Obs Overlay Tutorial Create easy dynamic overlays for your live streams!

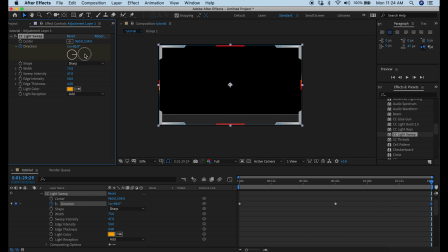And this means that when you put it in a loop, it'll look like it's a never-ending sweep of the light.
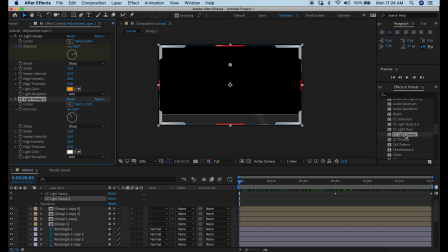Now I like to add another light that moves in the opposite direction, and I do the exact same thing by setting up my keyframes.
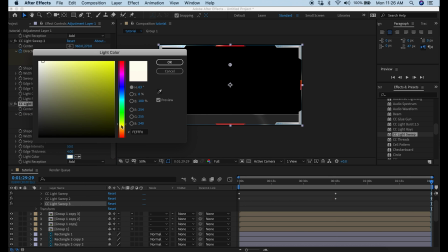For this, I'm going to add a third light sweep. And for this light sweep, I'm going to use the little center icon.
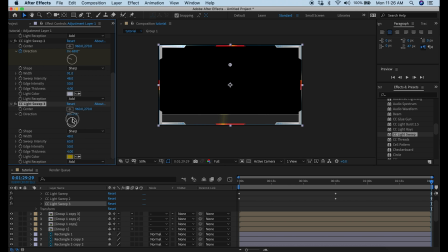I'm going to move that center icon all the way over to the left, right above the text box. I click the stopwatch button. Now I make sure the timeline is at the very beginning, and this adds a keyframe. So I just move that little icon all the way over to the other side. This adds another keyframe.
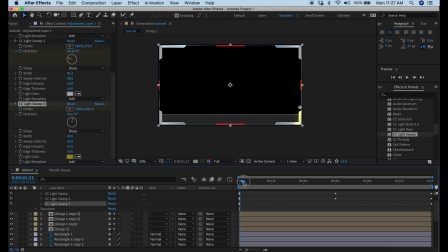And again, when you loop it, you want everything to return to the same location so you can't tell that it's not a complete video that's just constant. And you can see that adds a pretty cool effect. So the last thing we have to do is output this so we can actually use it in OBS.
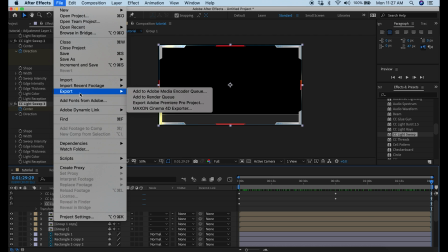Go ahead to File and Export and Add to Render Queue.
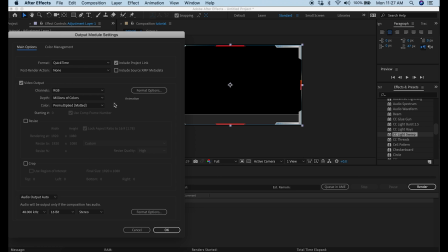Once you get in the Render Queue, you want to click the little lossless button, go up to Channels, drop that down, and select RGB plus Alpha.
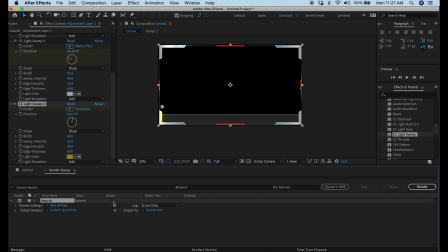And then click OK. Then on the right where it says Output To, just click on whatever's to the right of that and select the location where you want your file to go,
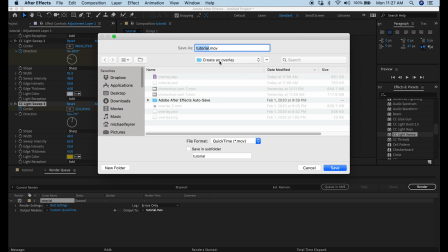and then save it with a specific name so you'll remember what it is later.
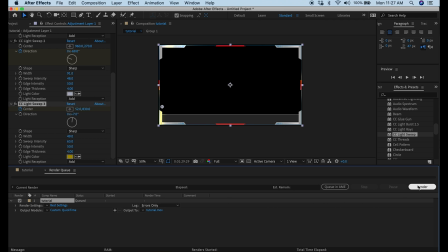Then all you have to do is click the little render button on the right-hand side of the screen, and it will render out that entire video.
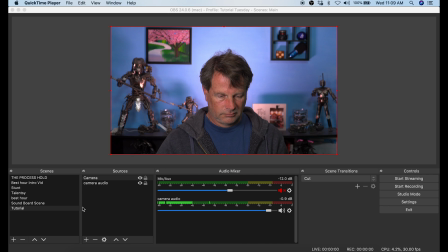Once our overlay is exported, all we have to do now is put it into OBS. You can see here I have a scene set up with my camera and my audio. I just click this little plus button down at the bottom of the sources for the scene I'm working in.
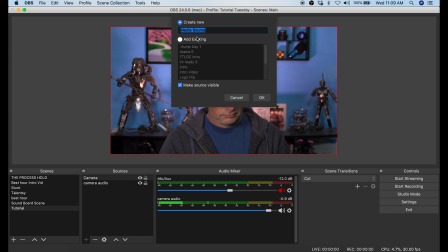Then I'm going to select media source. I want to just name this media source something that I'm going to remember, so I just call it tutorial.
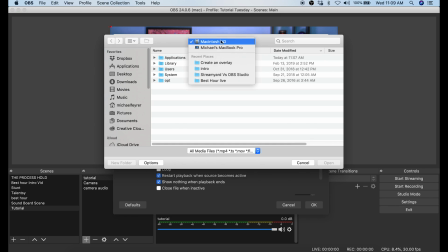Then I browse to the location of the overlay movie that we just created,
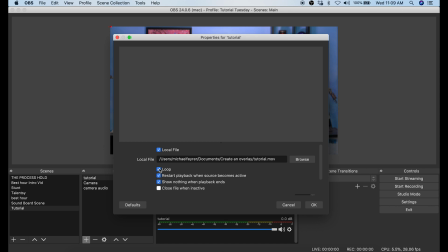and then I want to set this overlay to loop, and I can adjust the speed of the overlay down here. So we can slow it down or speed it up depending upon how we want it to look. But we want to take a look at it before we decide whether it's too fast or too slow.
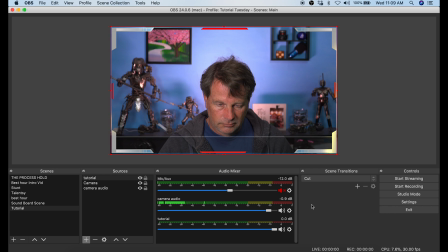So I click OK here, and there is our overlay. You can see all the pieces are moving as well as our light sweeps. Now I'm going to just add some text down here for this text box. To do that, we're going to click the little plus button again, and we're going to go to text, and we'll name this text something we'll remember.
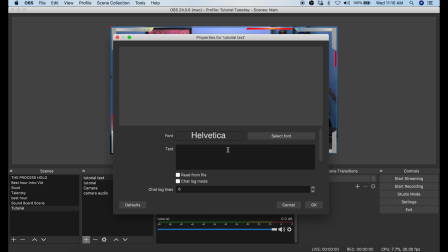Tutorial text, I guess. Click OK. Now we could go in here, and in our text box, just type in what you want your text to say.
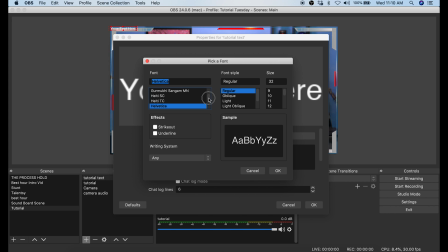I can go in, select the font, change it up. Any font that you have on your computer is going to be available here.
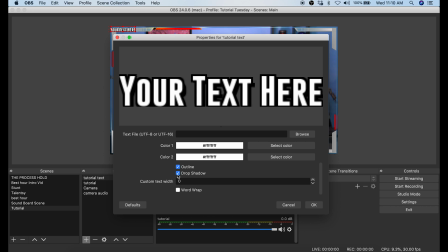Now I can go down here and add an outline and a drop shadow if I like, and I click OK. You can see it puts the text in the top left.
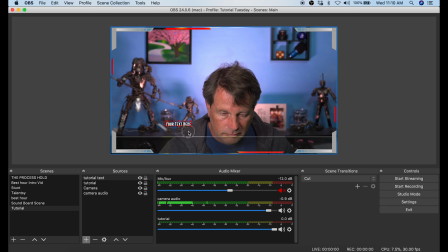I'm just going to move it down into my text box, then expand it to the size that I want it. Now if I move this below the overlay, that's where that gray area would be, and you see it gets a little lighter. But the reason why you might want to do this is because the actual spotlights can affect the way the text looks better if it's underneath,
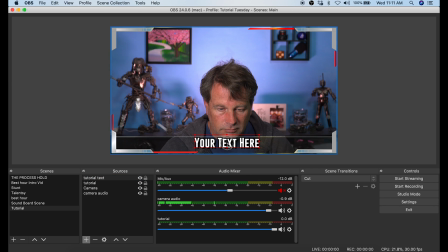because it is affecting the overlay. Either way, you can have it on top of the text box or underneath. It's really your call. Now I'm going to show you how you would scroll this text if you wanted to. I just place the text all the way to the left-hand side of our text bar.
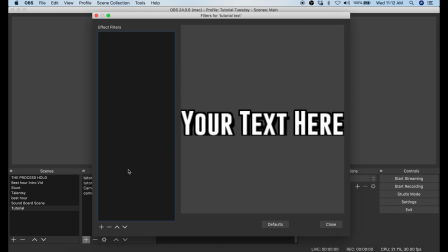I'm going to go into filters, hit the plus button, and add scroll, and you can name your scroll if you want.
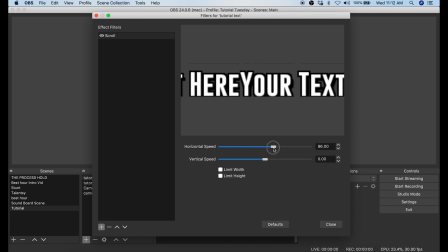Once you go in here, you can just move this speed thing to adjust the speed. Now you can see it's just scrolling that text in the little box.
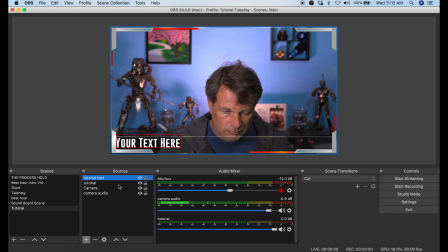What we want to do is make it more readable and have it stretch all the way across the screen. So I go and right click on it.
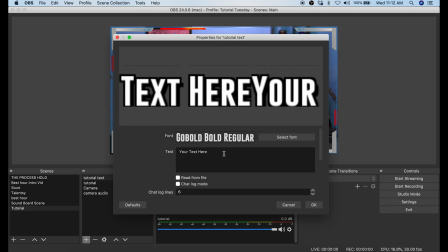I go into properties. And what I do here is I move this out of the way so I can see my screen.
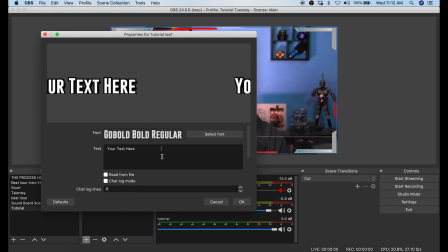And as I add spaces, you could see the red box moving to the right. And I just want to move it all the way to the limits of our text box.
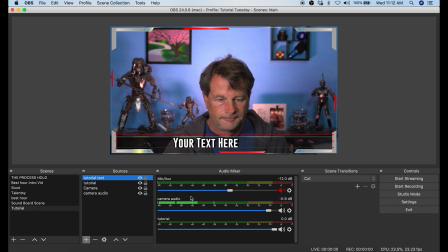And then I click OK, and now you can see that it scrolls the entire length of our text bar. Pretty cool stuff. And that should give you all the basics that you need to create an overlay for your live stream. Now I'm going to take you through a little bit of the do's and don'ts of the overlay for your live stream. It's pretty easy to mess this up, and if you do it wrong, your stream could become an absolute disaster. Once you start to use this stuff to the point where it's pushing your encoder, you're going to have all kinds of problems with your connection speeds and everything else. And I certainly want to make sure that you can avoid doing this. There really are no limits to what you can do with an overlay. There are, however, limits to what you should do with an overlay. This is an overlay I used in the past for a live stream.
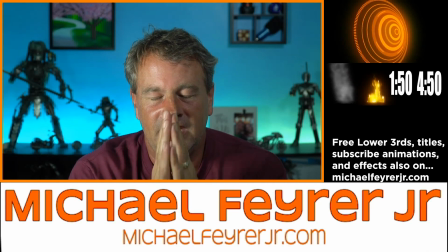I have my video window located in the top left.
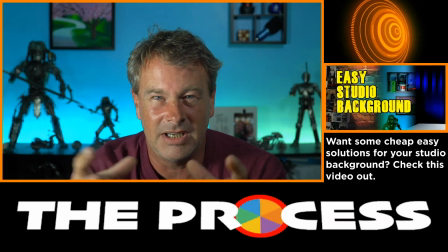In the lower thirds, all the way across the bottom, I have a rotating video that shows my logo and then, of course, the name of the show that I'm broadcasting.
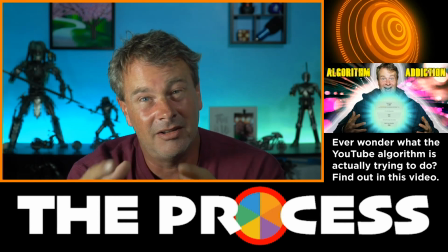Above that, I put a promo video of the different videos I was running at the time.
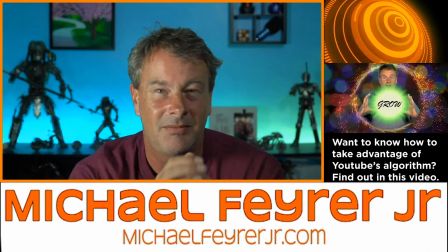And above that, I have some bizarre big nipple animation that really doesn't have anything to do with anything.
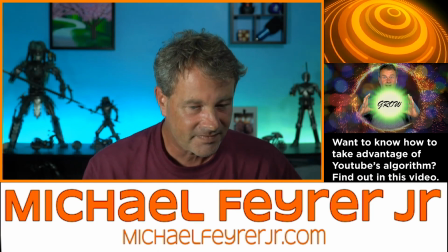Now, on the surface, there's really nothing wrong with this layout.
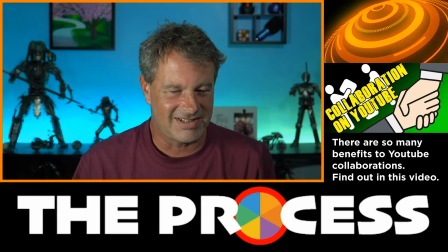There probably shouldn't be some abstract nipple animation all the way up in the top right-hand corner.
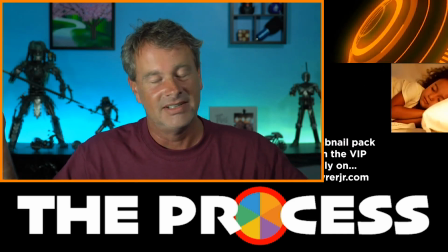It doesn't say anything. It's not useful. It's just kind of something that's going to annoy your eyeballs after a little bit of time.
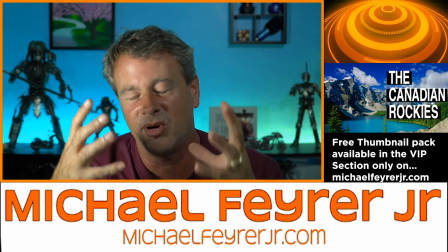A better way to set this up would be to have some sort of promotional slideshow in the right-hand side, if that's what I wanted to do.
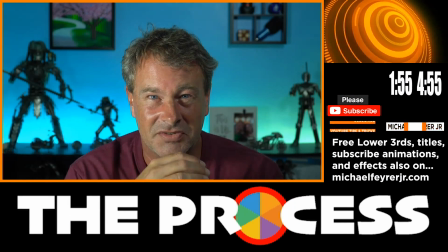And the rotating logo with the show name on the bottom is a little bit distracting and probably doesn't need to be quite so large either.
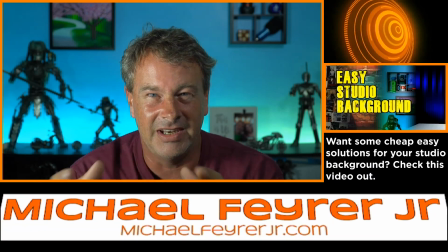But that's not actually the biggest mistake I made when creating this layout. I created the overlay and separated each of the boxes by little lines.
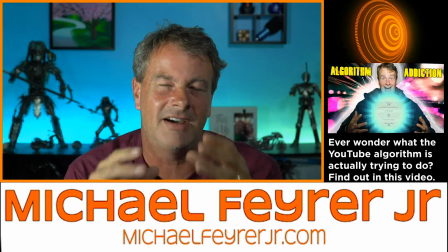Then I added those videos in OBS.
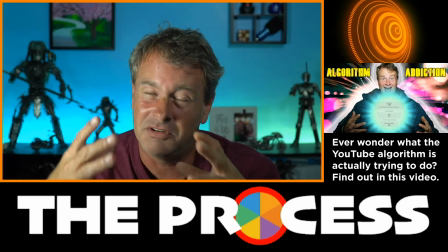And this is a huge mistake because now OBS is encoding a big nipple video, a slideshow video, and my scrolling lower thirds.
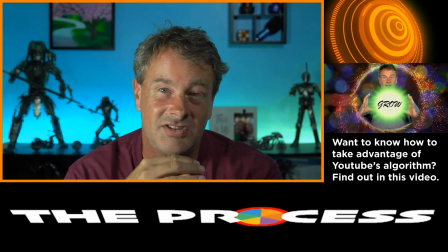And it had a lot of problems with this, which created havoc on my live stream. What I should have done was taken the Photoshop overlay template, imported it into After Effects or Premiere, added the video elements I wanted, and exported them all into one file. That way I just put it in as an overlay and loop it, and it's not encoding four videos at one time. So don't make the same mistakes. If you're going to have multiple video elements in your overlay, make sure you use Premiere or After Effects to combine all those video elements into one video and then just loop it in OBS.
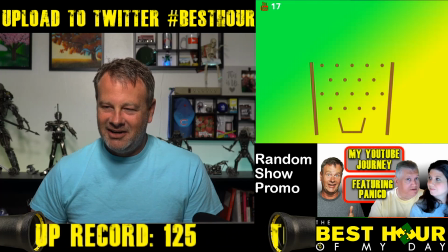Here's another example of a live stream. You can see I have myself in a box on the top left again.
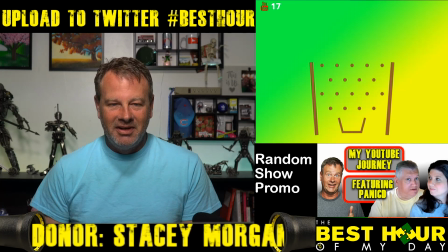Above that box, I have a little bit of text. On the very bottom, I have a scroll that comes out of two pipes.
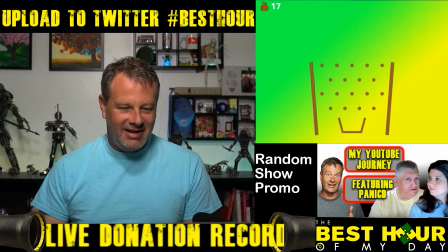Then I have the name of the show in the bottom right, a little slideshow that promotes different videos that I was running at the time,
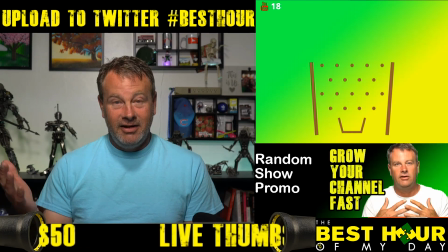and in the top right, I have a little box that just has a donation widget on top of it. In
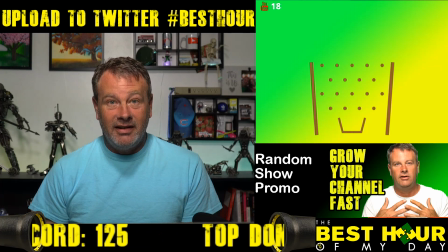this case, all of the elements were created in Photoshop except for the slideshow. I then imported it into Premiere, added the slideshow,
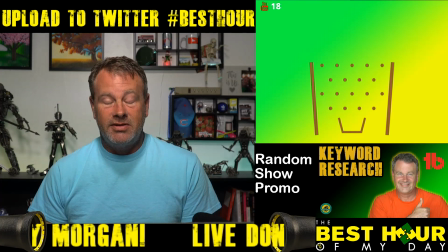exported it as a video and used it as an overlay, and I had absolutely no problems whatsoever using this.
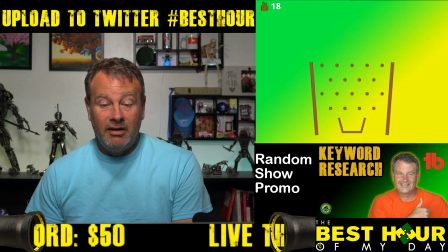The text features are all text that was created within OBS. So this particular overlay was much easier on OBS and didn't bog down my computer. If you're new to OBS and you just want to learn the basics of how you can set it up to go live, you should check this video out right here. My name is Michael Fire Jr. This channel is all about helping you to become a better YouTuber and live streamer through apps and tutorials. And if that's what you're into, subscribe to the channel. You don't want to miss a thing. Thank you so much for watching. Have a great day, and I'll see you in the next one.